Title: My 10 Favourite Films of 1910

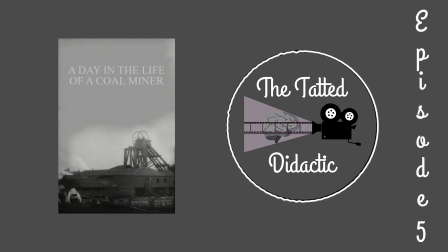[4:08]
I love films showing labor around this time period, as they help to show the early industrialization movement to civilization. But through more modernized, we can see how they are more propaganda films. They can be very ineffective at hiding it, and this is a great example.
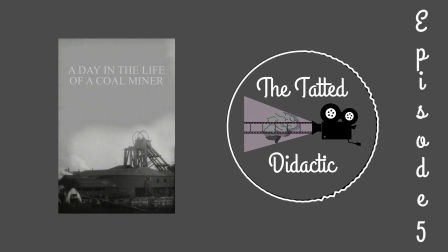[4:24]
This, of course, shows one of the worst industries of all, and I'm shocked that they tried to make it look good: the coal mining industry.
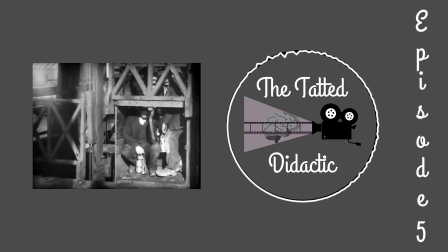[4:31]
The workers here are crouching practically the entire time, even when they're in the elevator.
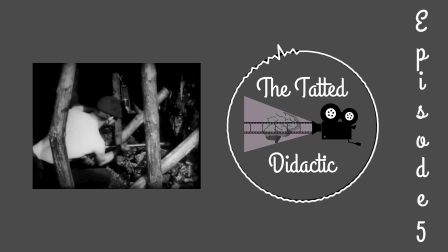[4:37]
Inside the cave, it just looks like a nightmare for getting chronic back and knee pain, and the coal carts also look physically overwhelming with how fast the pacing of it all is.
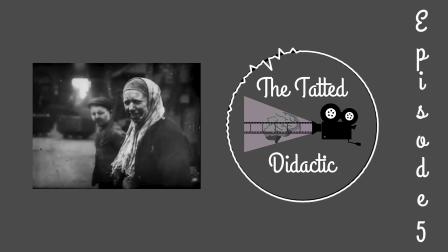[4:47]
They try to make the viewer cheer up by showing the workers stare at the camera, but with stuff like the coal face and the overall more depressed look, it does the opposite effect. This was especially in one shot when you see someone who is clearly a child.
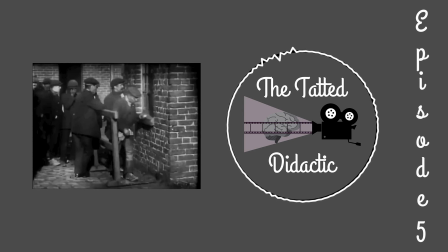[5:01]
There's then the lineup of them getting their wages, and what is quite an interesting ending.
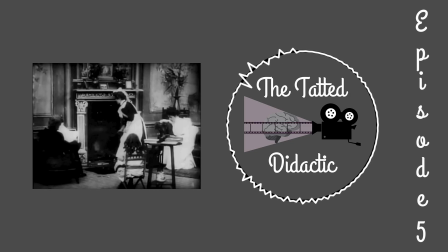[5:06]
An employee returns home, and there is then coal being used for the fireplace. It's what keeps the houses warm, and they use this to justify the importance of the product. However, it kind of becomes unconvincing when you realize how the house is. It's quite big, and the inside of it is clearly someone in a higher class than a miner.
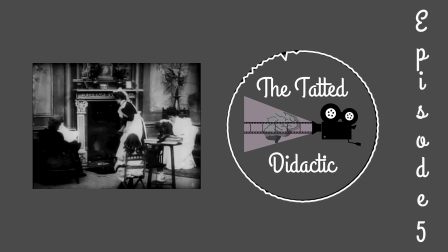[5:25]
If anything, it makes you wonder if it was someone in management, exploiting those workers beneath him, or if it's a pure propaganda piece trying to convince you that a miner may receive untold riches.
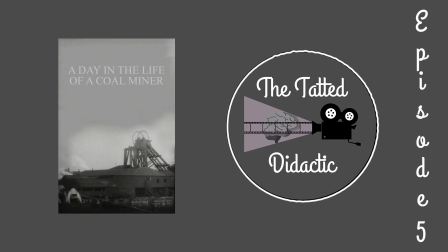[5:36]
From a filmmaking standpoint, this is quite basic. However, through the viewpoint of this being a historical propaganda piece, I found myself quite interested in this film.
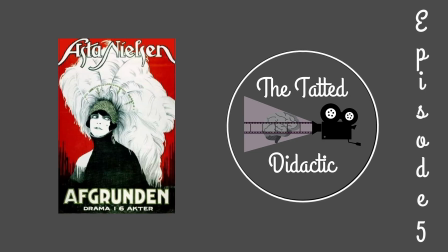[5:47]
My number 8 is the most popular and the longest film here, The Abyss, a Danish melodrama directed by Urban God. The main aspect that makes this even more of a classic is the lead Asta Nielsen. This was her first film, and it instantly shot her to stardom.
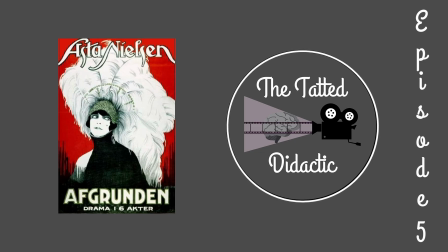[6:04]
She is someone who goes for a more naturalistic acting style and has the guts to do stuff that were unheard of back then.
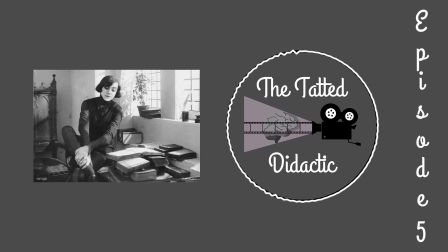[6:11]
The two major examples were being in a more non conforming gender role in Hamlet, and this film having an enticing and erotic dance sequence.
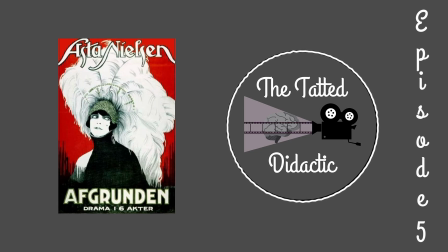[6:20]
In fact, this film got into trouble with various Scandinavian countries. Although it's not perfect, one of the earlier shots is what makes this interesting through its visuals, and how one can tell a character's personality through them.
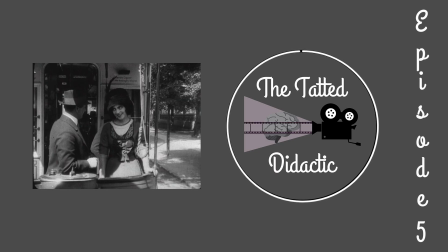[6:33]
As she enters a streetcar, a man there is completely in love with her. After a short conversation, she gets off and the camera shifts to the left,
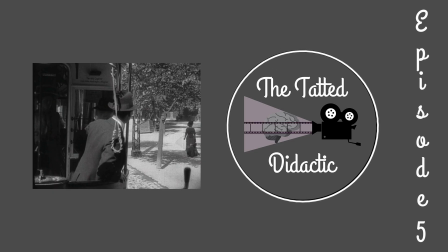[6:42]
just to make sure that she's always in his sight while he thinks about getting off to approach her. It does cut her off at the last second, but it was still impressive seeing that attempt.
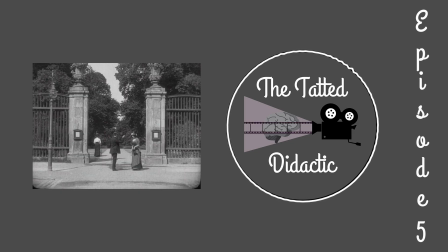[6:52]
At the next shot, there's a sort of fence area that she's walking towards, and he stops her right before she's crossing it. It feels like he is in that desperate attempt to talk to her right before she crosses it, which implies that when she's past the fence, then it's too late.
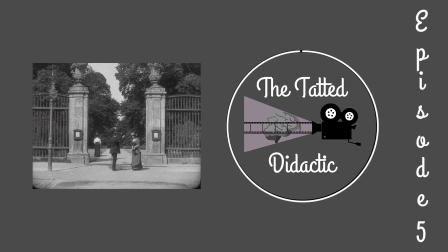[7:07]
She only crosses it after when he joins her. During the first few minutes, the environments are also gorgeous.
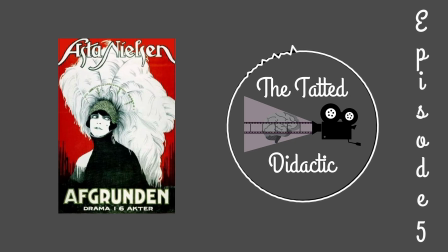[7:15]
Many of the pathways are well done and have twists and turns, which gives a different sort of aesthetic, making these parks look even more interesting.
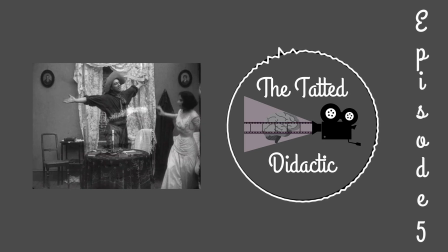[7:23]
There is then the sort of homewrecker, and he enters her life by literally going through a window into her room. He is now inside with her, and this is when they begin to interact. The enticing scene is when she dances with the guy who entered through the window.
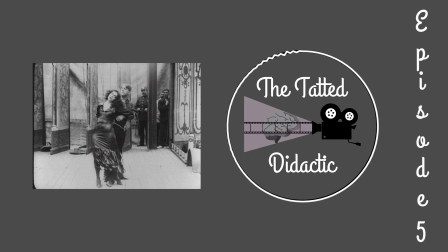[7:38]
She ties him up and she pretty much grinds on him. This shows her agency in this situation. She may be in a love triangle, but she's the one to make the choice of which of the two men she will pick.
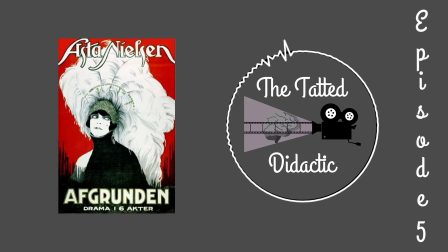[7:49]
She is in control of the situation. There is also another shot that is kind of cool to see, especially in today's standards, where everything has to be in the center of the screen to make it easier for TikTok edits.
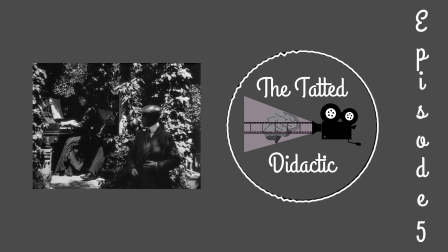[8:02]
Asta's character is playing the piano on the left of the screen, and behind her is a bunch of grass with the man at the other side. It establishes a disconnect between the two.